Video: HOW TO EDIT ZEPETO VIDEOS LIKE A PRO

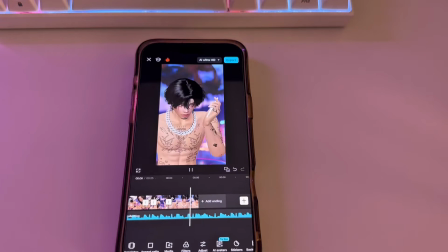(4:17)
She says that this man said something on the phone.
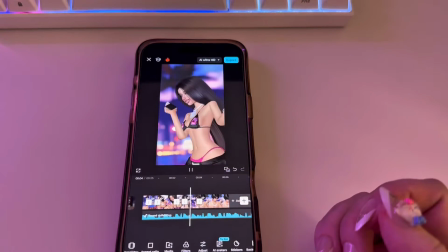(4:22)
I went ahead and had him be on the phone, so I lip synced to that as the man.
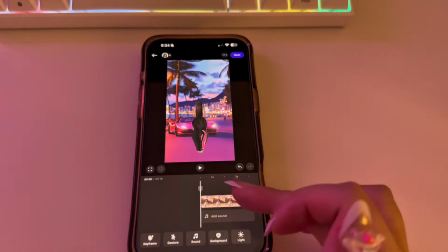(4:31)
So because we needed some filler dancing, because I didn't want them to be just like on the phone for the whole video,
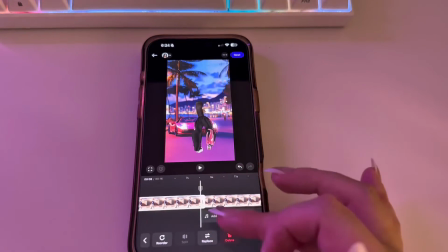(4:37)
I went into editor and I made her dance a little.
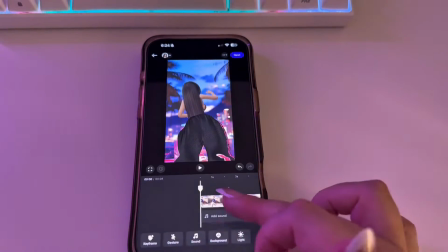(4:43)
Over here, you can also see how I use keyframes. So if you're not really good with keyframes,
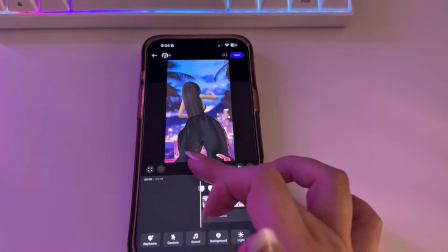(4:49)
just watch this video right here and you're gonna get, like, you're gonna start understanding it more.
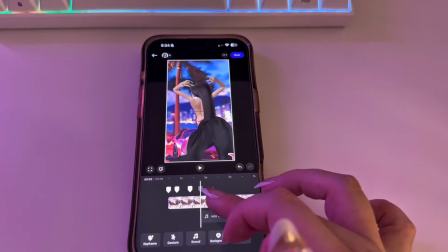(5:00)
please consider subscribing and liking the video, following me on Zepeto.
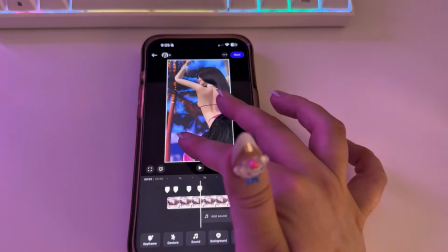(5:06)
I'm gonna be posting a lot of different Zepeto content, like tutorials and stuff on here, so please make sure you subscribe.
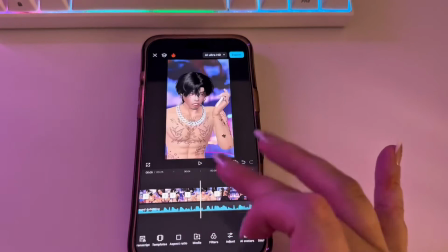(5:18)
I like the way it looked, so I went on CapCut, obviously, and I added that to it.
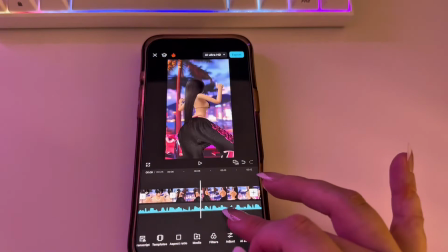(5:24)
It just gives it like, I don't know, like, I don't know how to describe it.
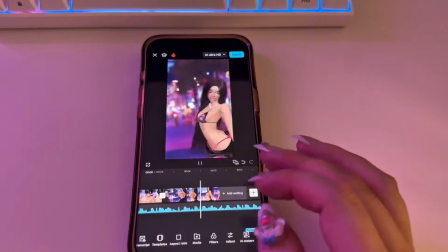(5:30)
Kind of like, oh wow, okay, there's stuff actually going on in this video. There's not just like two people on the phone.
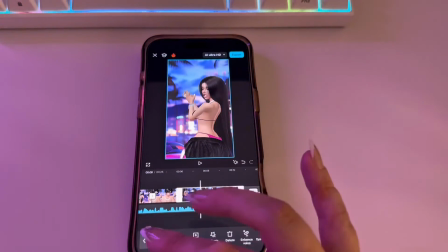(5:37)
I mean, there's nothing wrong with that, obviously, but I wanted it to be more like a music video.
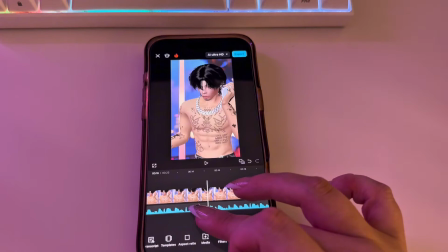(5:45)
There was another part where he was talking again. Well, he wasn't actually talking, but the woman was saying what he was saying on the phone.
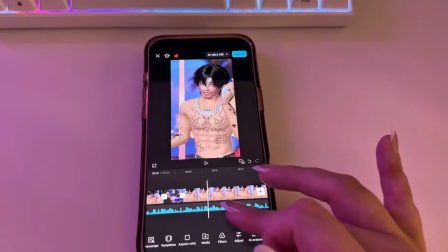(5:51)
So I went ahead, I lip synced again, and I added to it.
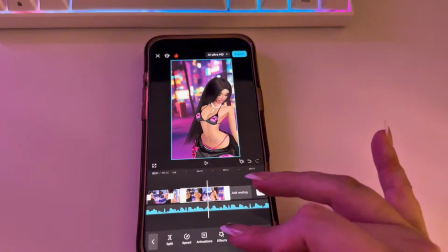(6:01)
Throughout the whole editing process, I actually rewatch it so many times.
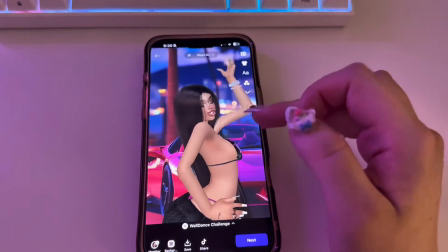(6:07)
It actually drives me crazy because I hear the same part of the song over and over again.
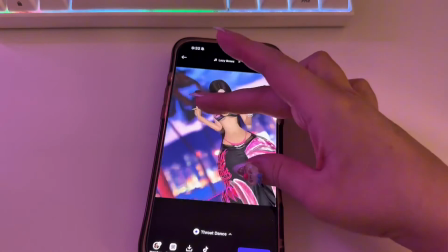(6:16)
I must admit, I think this pose over here, this dance, is actually like my favorite.
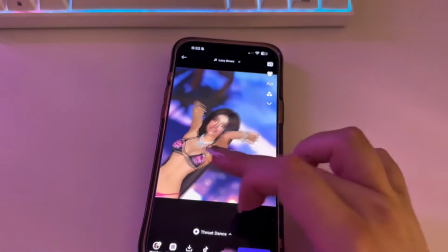(6:23)
Like, there's no other dance that I like more than this dance.